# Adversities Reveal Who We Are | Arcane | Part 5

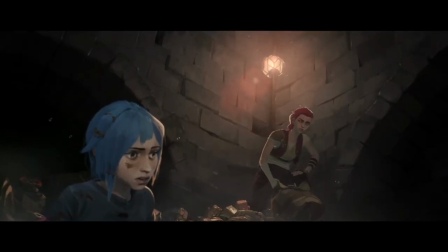6s
After an appropriate moment of bickering, the gang head on home. But trouble isn't over yet.
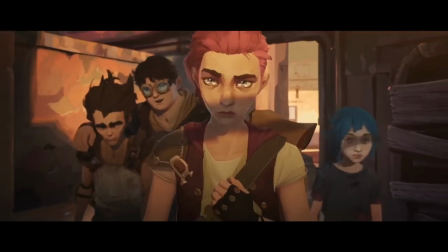13s
Out of the frying pan and into the fire, a group of punk ruffians stand in the way of our anti-heroes.
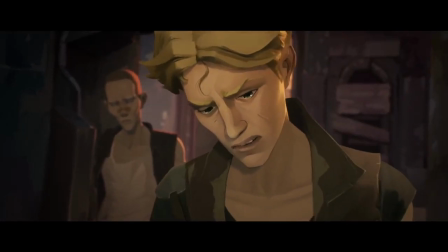20s
The leader goes all wannabe Yakuza, demanding a piece of the haul.
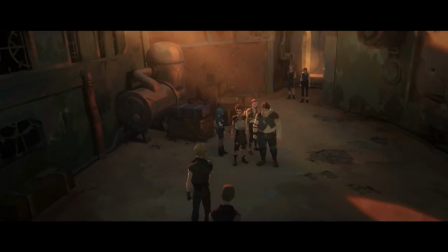24s There's no reason this has to get ugly. How about you share a little taste of your treasure there, and we'll call it even.
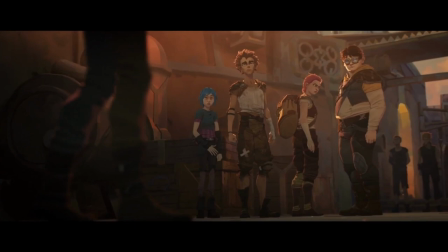31s
Of course, our fearless leader and the boys aren't just gonna bend over and hand away their hard-earned loot, so a fight is inevitable.
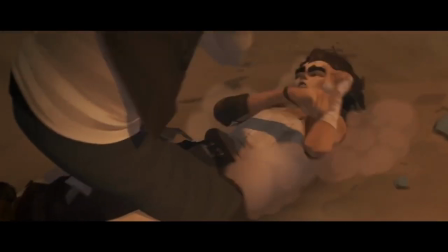40s
And this scene, right here, is my favorite moment of action in the entirety of Arcane.
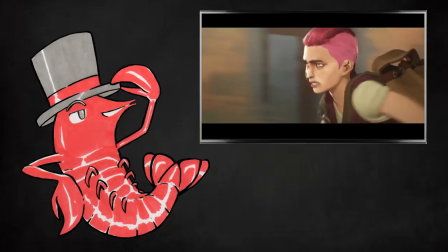47s
I actually adore the fact that these two scenes happen back to back,
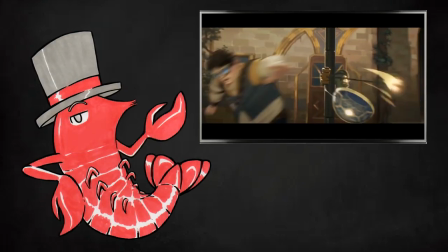51s
because it fully illustrates the difference between nonsensical things happen because shut up frill ride,
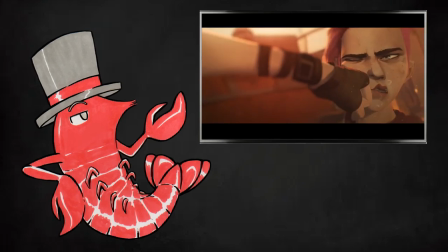58s
and action that exists purely to tell the story, to bolster the narrative, and further solidify characterization.
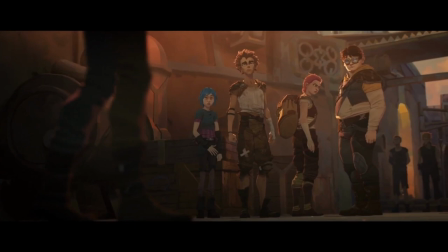67s
Each of our main four react to the threat in their own way, as to be expected from their already established attributes.
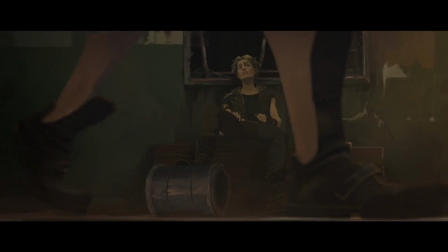75s
Milo's prideful, boastful scorn.
Nice haul.
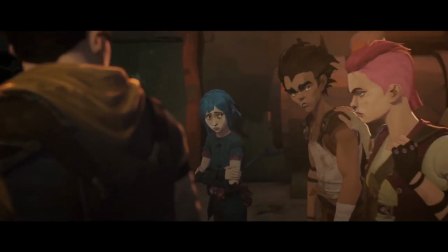81s You can say that. No, we worked too hard to...
Klagger's concern for the group's safety.
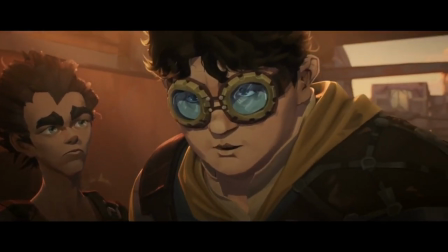88s What makes you think- We don't want any trouble, okay?
Powder's meekness.
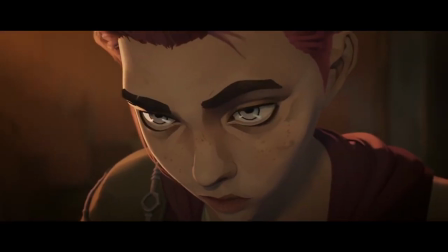92s
And of course, Vi's ironclad will, and fury bubbling just beneath the surface.
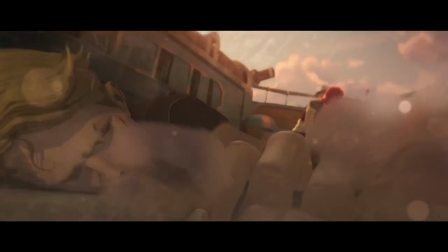99s Just a taste? Just...
Vi does the correct thing to achieve what she wants.
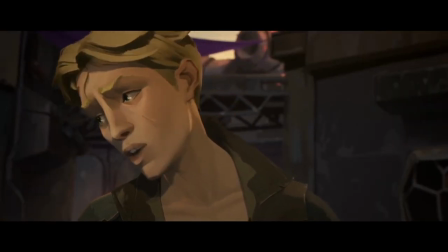107s
She's not one to bow down to anyone, so she makes the first move, trying to gain the lead before the contest even begins.
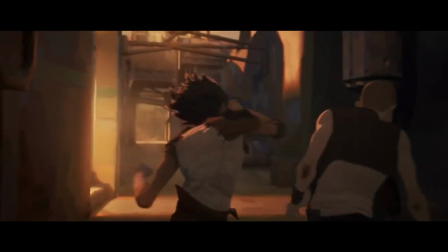114s
I love this. This fight feels real, visceral, like an actual street brawl between a bunch of teens.
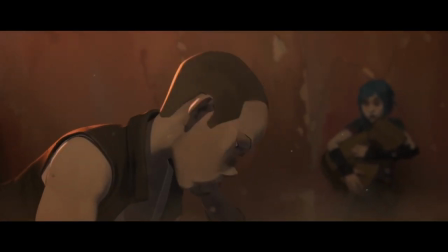123s
It's sloppy, it's vicious, it's filled with passion.
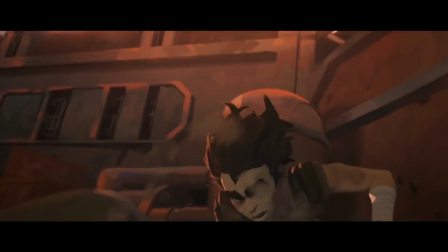127s
This is a cruel world, these streets are dangerous, and you can't afford to be nice.
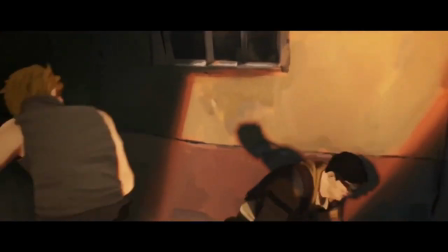133s
The protagonists are not above fighting dirty.
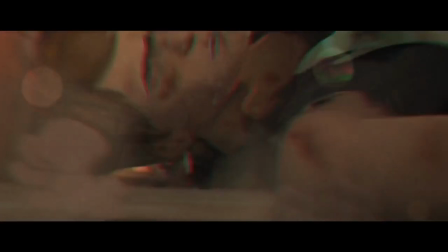137s
Even though they are the heroes of this story, they are still criminal punks living in the bad side of town.
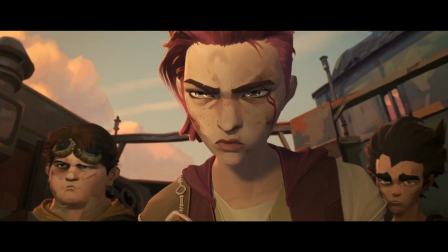144s
Any kind of Boy Scout chivalry would come off as ridiculous naivety and wound the narrative of the show,
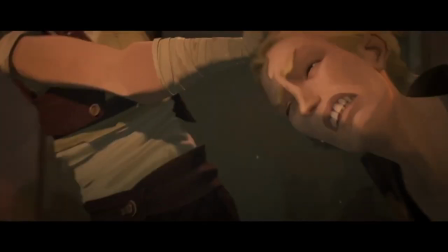151s
so I'm glad the creators went all in and made the protags fight with all they got.
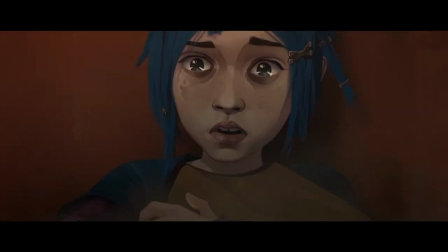158s
And watching from the sidelines of the melee is the youngest and the weakest of the group.
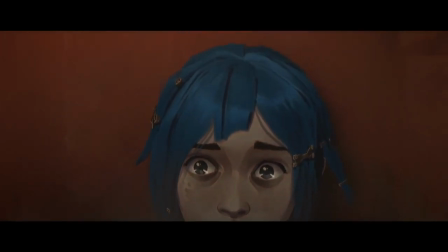164s
Part of the scene is depicted from Powder's point of view. Time slows down to a crawl.
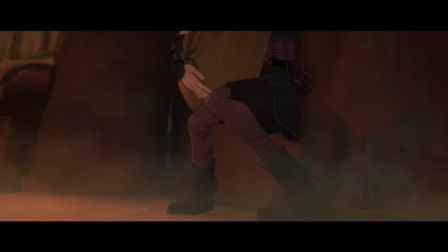170s
The terrifying nature of humanity. The mindless, beastly violence.
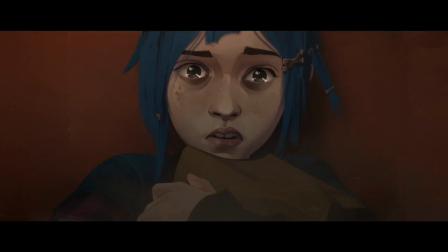175s
It paralyzes Powder. One can only imagine the possible horrors going through her head. What if her friends, her sister, were to disappear? Just like her parents did all those years ago. And once again, she would be powerless to stop it.
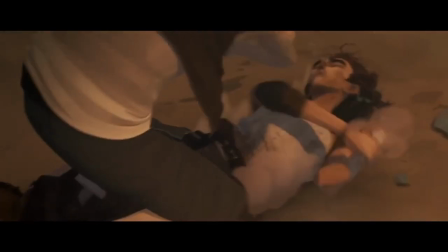193s
It's not a flashy scene, but I think this is the most effective use of action in the show.
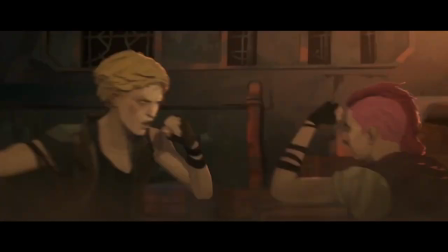199s
It's not trying to wow anyone. Its only priority is to deliver us a story.
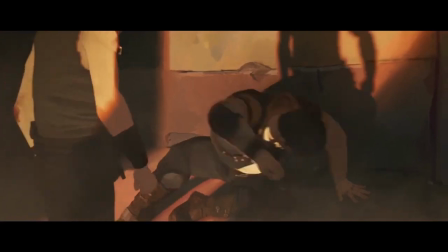205s
Visual storytelling, solid characterization, excellent stuff.
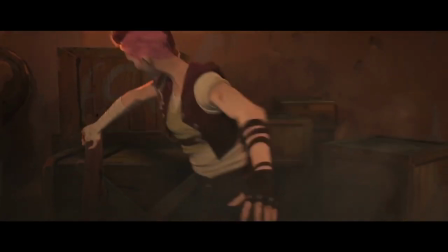210s
The fight ends in the hero's favor as Vi delivers a Yakuza finisher on one of the goons.
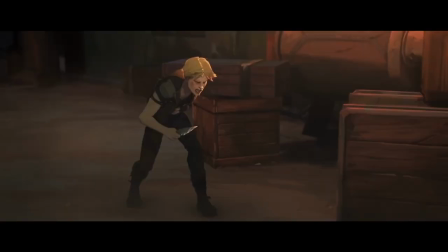218s
The leader of the bad guys tries to act tough to the end with whimpering aura.
Wait!
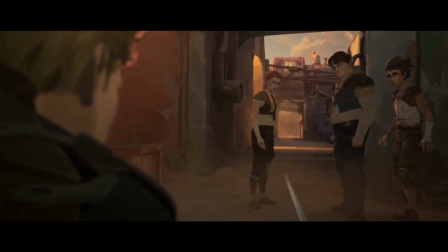224s
Not exactly convincing.
Wanna see how that ends?
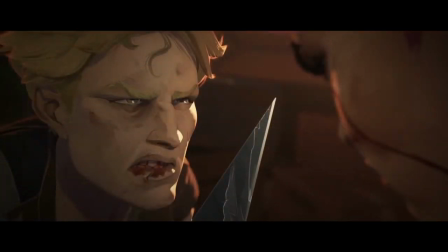228s
If your goal is to further your own existence, be that by gaining money or power,
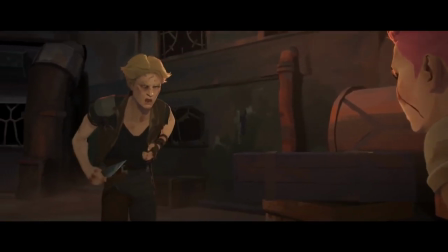234s
then you are going to falter at the face of true adversity. But if you are like Vi,
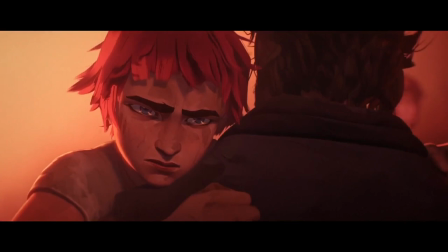241s
someone whose driving force is a mangled mess of love and festering anger, then you don't care what happens to you.